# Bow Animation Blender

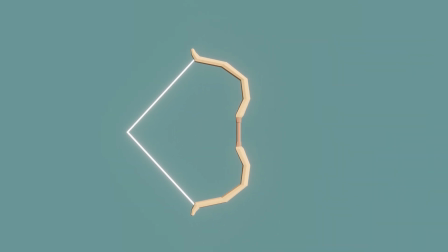0:00 Hello everyone, today we're going to make an animation for a bow. If you don't have a bow to animate, I suggest you check the description where there will be links to tutorials where I both create the bow mesh and even create a rig for it. Before we begin, I just want to say that this video might be a bit tougher to follow along if you've never animated before.
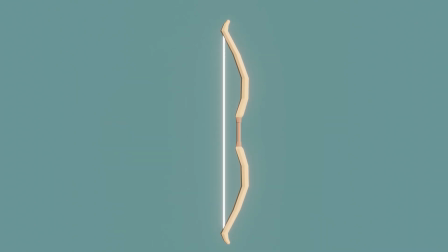0:17 If you follow along step by step, there shouldn't be any major issues that occur, but I will say that there are a lot of small tweaks that I will do to make the animation look smoother or maybe give more impact on the animation, and it might be difficult for me to explain why I do these small changes, but I will do my best.
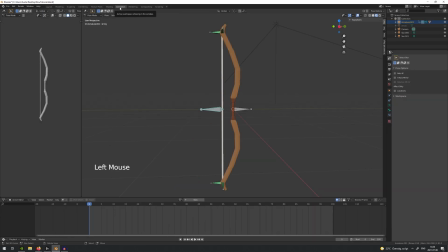0:37 So to start off, we will head over to the animation tab since we will get a better view for animating. Click new to add a new animation. We can name it bow shoot. Now we are ready to start animating. So we would like this to be our starting pose.
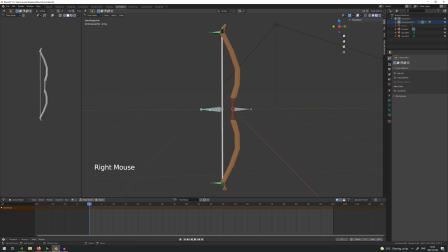0:56 And we can do that by right-clicking the string bone, and then pressing I, and then location. The keyframe we just inserted is represented by the yellow dot on the timeline, which for us right now is the location of a bone, since we clicked location after pressing I.
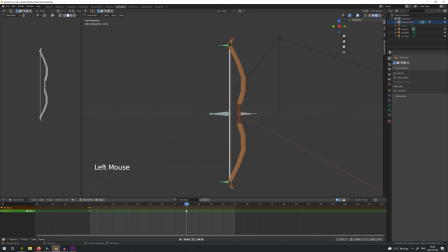1:16 If we move down the timeline to frame 40, this is where I want my bow to be fully drawn. So I will pull back the string by selecting the string bone, then pressing G and Y to move the bone along the Y axis.
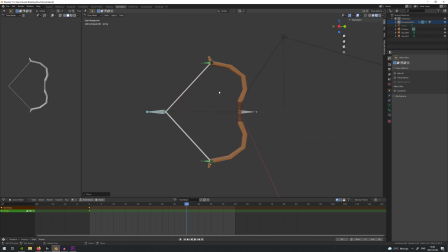1:31 When we got a fully drawn pose that we like, we will press I and location. Now we got a really simple draw animation. Very often you want animations to loop, not always, but in my experience very frequently.
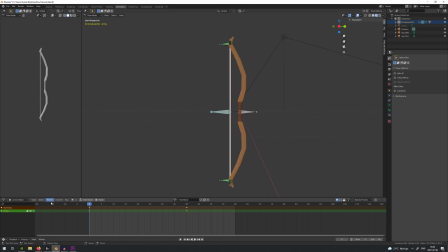1:48 And to create a perfect loop animation is by having the first and last frame be the exact same pose. You can do this by selecting the string bone, then pressing Ctrl-C on the first pose, and then Ctrl-V on the frame where we want the animation to loop.
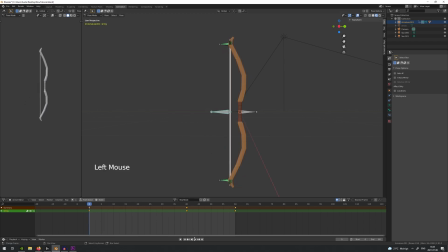2:07 And now onto the next segment. This is where the tweaks come in that I mentioned earlier. This part is important because it can be applied not only to bow animations, but all the animations you'll ever create. This is usually where you use your own world experience or look at reference videos to
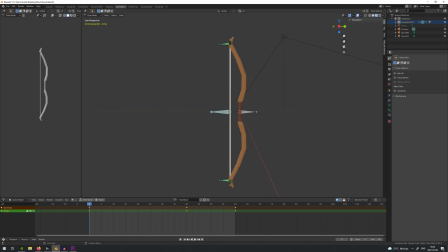2:25 get an idea on the most important poses to make an animation feel like it has some weight to it. Right now, there are three big reasons why something feels off about our animation, and it's important to develop some kind of sense for what doesn't fit in or what needs to be added to make a good animation.
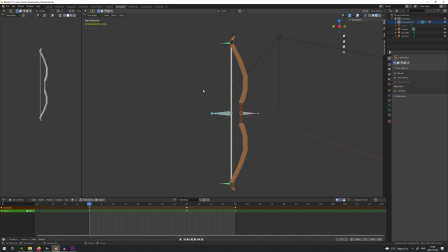2:46 The first thing is when you draw a bow, it gets heavier the further back you draw the bow. To fix this, we will add more keyframes before the fully drawn keyframe at frame 40, and this will make it, it's gonna feel like it gets heavier the further back we pull the string.
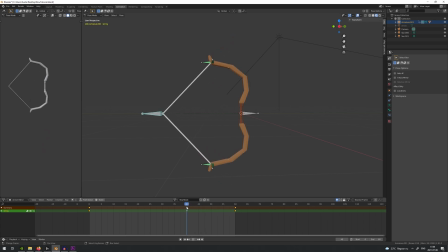3:06 The second thing is that when the string is released, it should move really quick to launch an arrow, which our doesn't. We will fix this by moving the concerning keyframes closer to each other to give the string a faster movement.
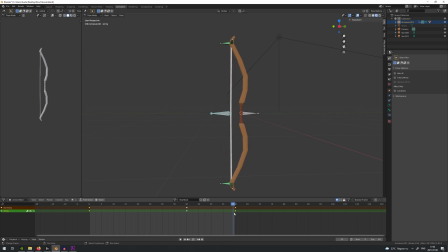3:21 And the third thing is that there is no indication of force when the arrow has left the string. And we will fix this by adding a little wiggle animation at the end. So now we want to add some frames before the bow is fully drawn.
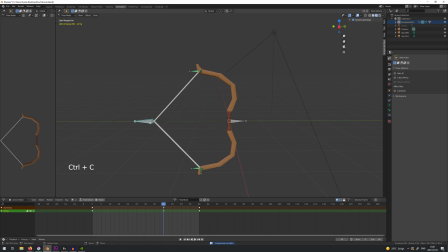3:35 We can go ahead and go to frame 40. Here we're going to press Ctrl-C and then go to frame 30. And then press Ctrl-V and I and insert location. If we play the animation, we can now see that we have a pause between frame 30 and 40.
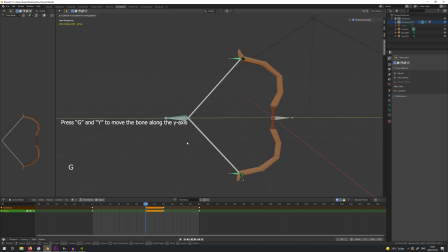3:59 We now want to pull the string a tiny bit forward and press I and location.